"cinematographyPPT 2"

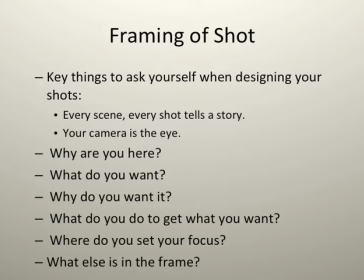[4:07]
You do some pre-production before you ever begin to shoot anything. Pre-production is a big part of cinematography. You plan ahead before you shoot. And you do that by deciding how you're going to frame your shots. Some of the key things to ask yourself when designing your shots,
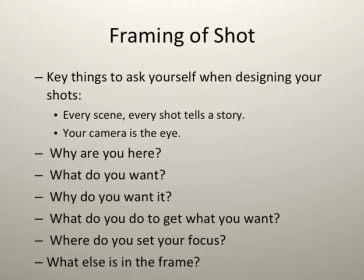[4:26]
and some things to remember, are: one, every scene and every shot tells a story. And you have to always remember your camera is the eye. So here's the key things to ask yourself when you're designing your shots.
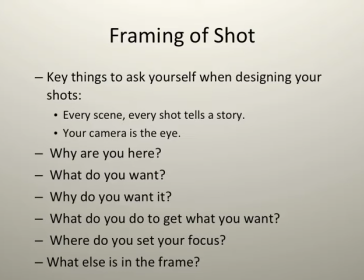[4:40]
You are asking yourself, why are you here? What do you want? What do you want out of your shot? Why do you want it? Why do you want your shot to look this way? What do you do to get what you want? That means, how do I make it happen? How do I pre-plan?
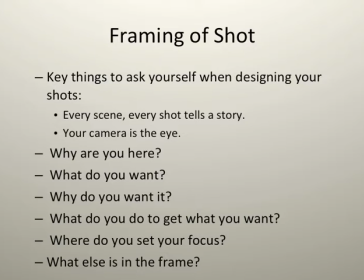[4:56]
How do I do some pre-production for my shot to make it look the way I want it to? Where do you set your focus? We've been practicing focus over the last few weeks. And finally, ask yourself what else is in the frame?
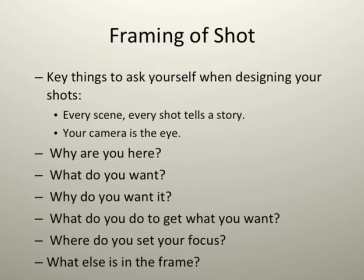[5:09]
Who's featured? An actor? Is it an establishing shot where you're going to show a place, a space, a setting? Is it going to involve a character? Is it a close up? These are all things you're going to start beginning to ask yourself before you plan anything you film.
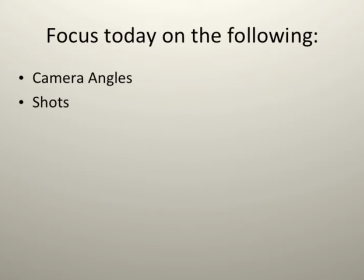[5:31]
So, focus today, what we're going to talk about for the next few minutes, we're simply going to focus today on the following two things. Number one is camera angles, and number two is shots. So we're going to break this into segments. So today's lesson is on camera angles and camera shots. So camera angles.
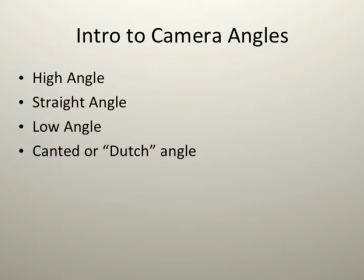[5:51]
We're basically today going to talk about introducing you to 4 different angles for camera movement, how the camera is positioned as far as angles. The 4 we're going to talk about are high angle, a straight angle or straight on angle,
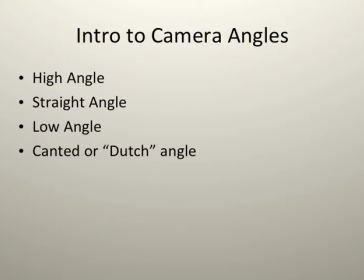[6:08]
a low angle, and finally the canted or Dutch angle.
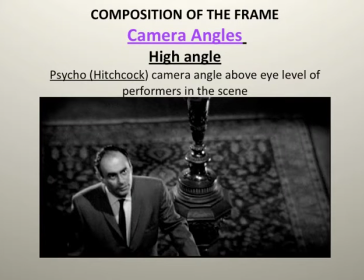[6:14]
As far as your composition of the frame with angles, we're going to talk about briefly the high angle. Um, this is a still from Psycho from Alfred Hitchcock, and this is a high angle shot. As you will see, the camera angle is above the eye level of the performer in the scene.
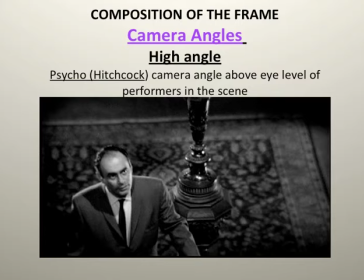[6:33]
Psychologically, this adds to the depth, the tone, the feel of how the scene is portrayed.
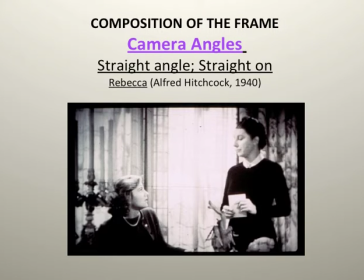[6:42]
Here we have an example of a straight angle or a straight on angle. And it's pretty straightforward, pardon the pun, when you look at the composition of how straight angles are. Straight angles are you're looking at your performers straight on.
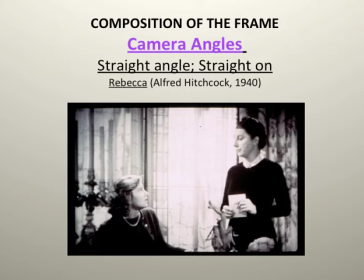[6:58]
There's no angling involved. You're pretty much flat with the horizon. We're going to start to talk in the next couple weeks about horizon and your different breaking the barrier, breaking the wall. Well, this is a straight on angle. You are simply viewing these actors straight on through the camera.
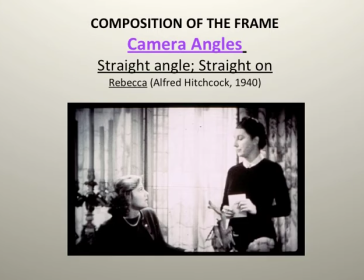[7:19]
This works really well for dialogue shots. We have the low angle.
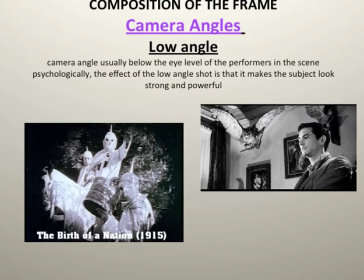[7:26]
In a low angle shot, the camera angle is usually below the eye level of the performers in the scene. Psychologically, this reinforces the effect of the low angle shot is that it makes the subject look strong and powerful.
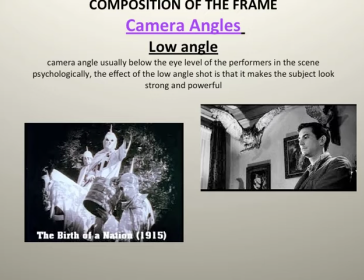[7:41]
So take a moment and look at the 2 images. On the left is a scene from The Birth of a Nation for 1915. This movie, when it came out in 1915, was really controversial and to this day still is.
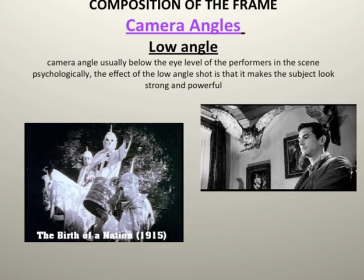[7:55]
Involves a pivotal scene that includes a low angle shot of members of the KKK. And as you can see, the low angle looking up at the members of the KKK on the horses gives it a terrifying, powerful, strong feel.
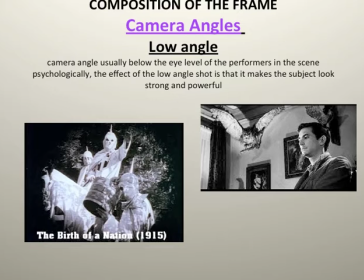[8:15]
Same when you look with the picture on the right is a still from Psycho. Anthony Perkins at camera is very low. Above him, even creepier, making creepier, are like the owls that are in the background that are mounted on the walls.
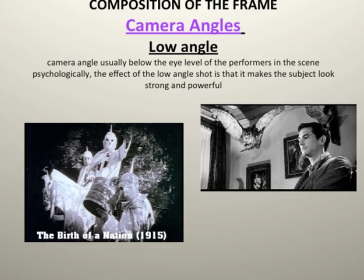[8:34]
So again, a low angle is going to give you that effect that makes the subject in the scene look strong and powerful.
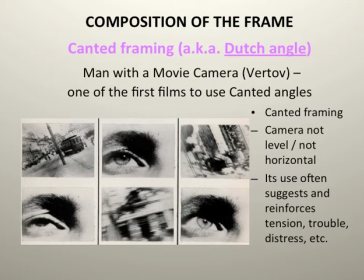[8:42]
And then finally, our last composition of frame we're going to talk about is our canted frame. Canted frame is also known as a Dutch angle. Vertov was the first director to really use the canted frame, canted angle in his work.
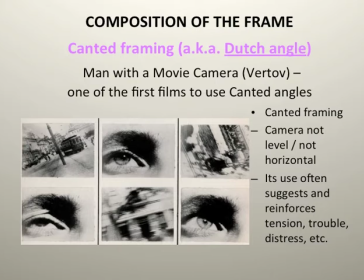[9:00]
As you see here, some examples of Vertov's work where in his Man with a Movie Camera, they're different images of how the camera is not level and is not on the horizon.
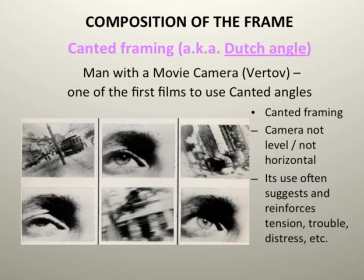[9:18]
So canted frames definitely include cameras that are not level. They're not horizontal. So when the camera is not horizontal, it gives the eye like a look of distortion.
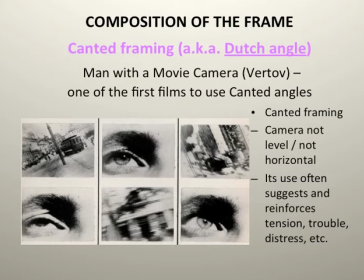[9:31]
It makes our brains think like, what's going on here? This isn't what I normally see when I look at an image on the screen. Dutch angles are used often to suggest and reinforce tension, trouble, and distress within a scene.
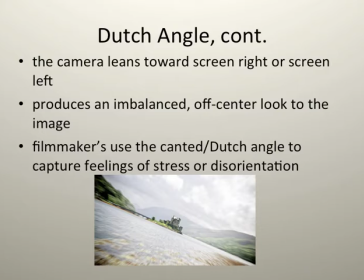[9:49]
In a Dutch angle, the camera leans toward either screen right or screen left. Look at the image below and you will see the camera is leaning. It produces an imbalanced off-center look to the image, and filmmakers use the Canada Dutch angle to capture that feeling of stress and disorientation.
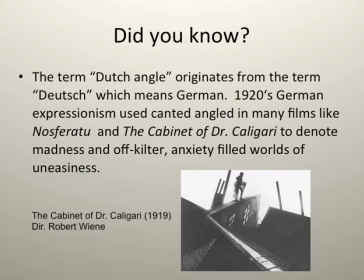[10:10]
The term Dutch angle actually originates from the German word Deutsch, which means German. In 1920s German expressionism films, filmmakers used candid angles in many films like Nosferatu.
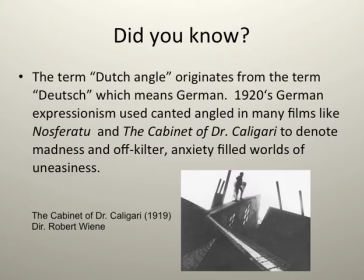[10:27]
If any of you had me for the Intro to Mass Comm 2202 class in the spring, we looked at Nosferatu as an example of a silent movie. A lot of dark, like weird, altered angles in that film.
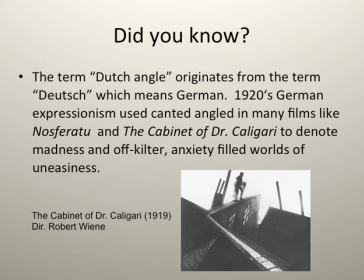[10:42]
This picture on the right is an example of from the cabinet of Dr. Caligari, and it has that look and feel with the Dutch canted angle. The camera is tilted. It denotes and reinforces that world of madness, and it's off kilter. It's an anxiety-filled world of uneasiness.
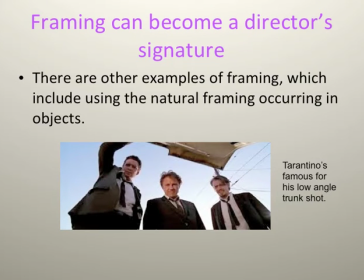[11:03]
Something to be aware of, and something that you, as young filmmakers, kind of look around, and you're always capturing and taking in what's coming out and what's new and who's emerging. Framing can become a director's signature.
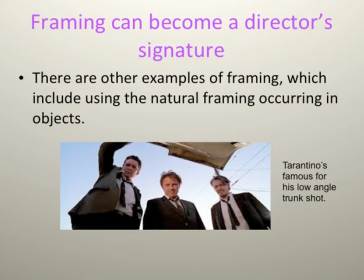[11:21]
There are examples of framing of all kinds, and which include using natural framing occurring within objects. Quentin Tarantino is probably one of the most famous directors that does this.
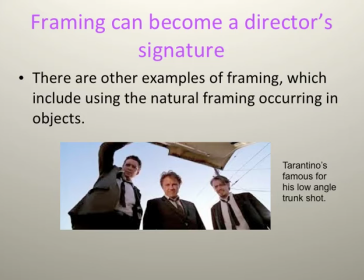[11:34]
Tarantino is especially known for his low angle shots. He even has a signature kind of like video homage to them. And this is a scene out of Reservoir Dogs where it is one of his famous low angle trunk shots. When we're done with the lecture, we'll look at some of the
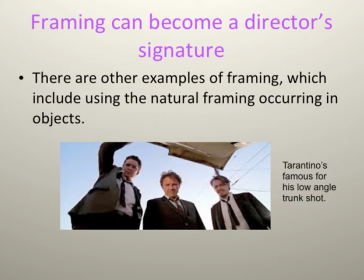[11:53]
clips from his films where he uses this low angle shot and talk a little bit about how effective it is in telling his story and reinforcing what's going on within the story. But within this shot, the camera is therefore placed within an object, the trunk of a car.
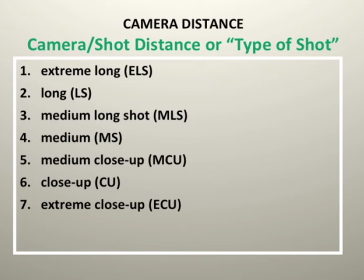[12:12]
Now we're going to move on to our shots, our type of shots, which refers to our distance of our camera placement in getting that shot.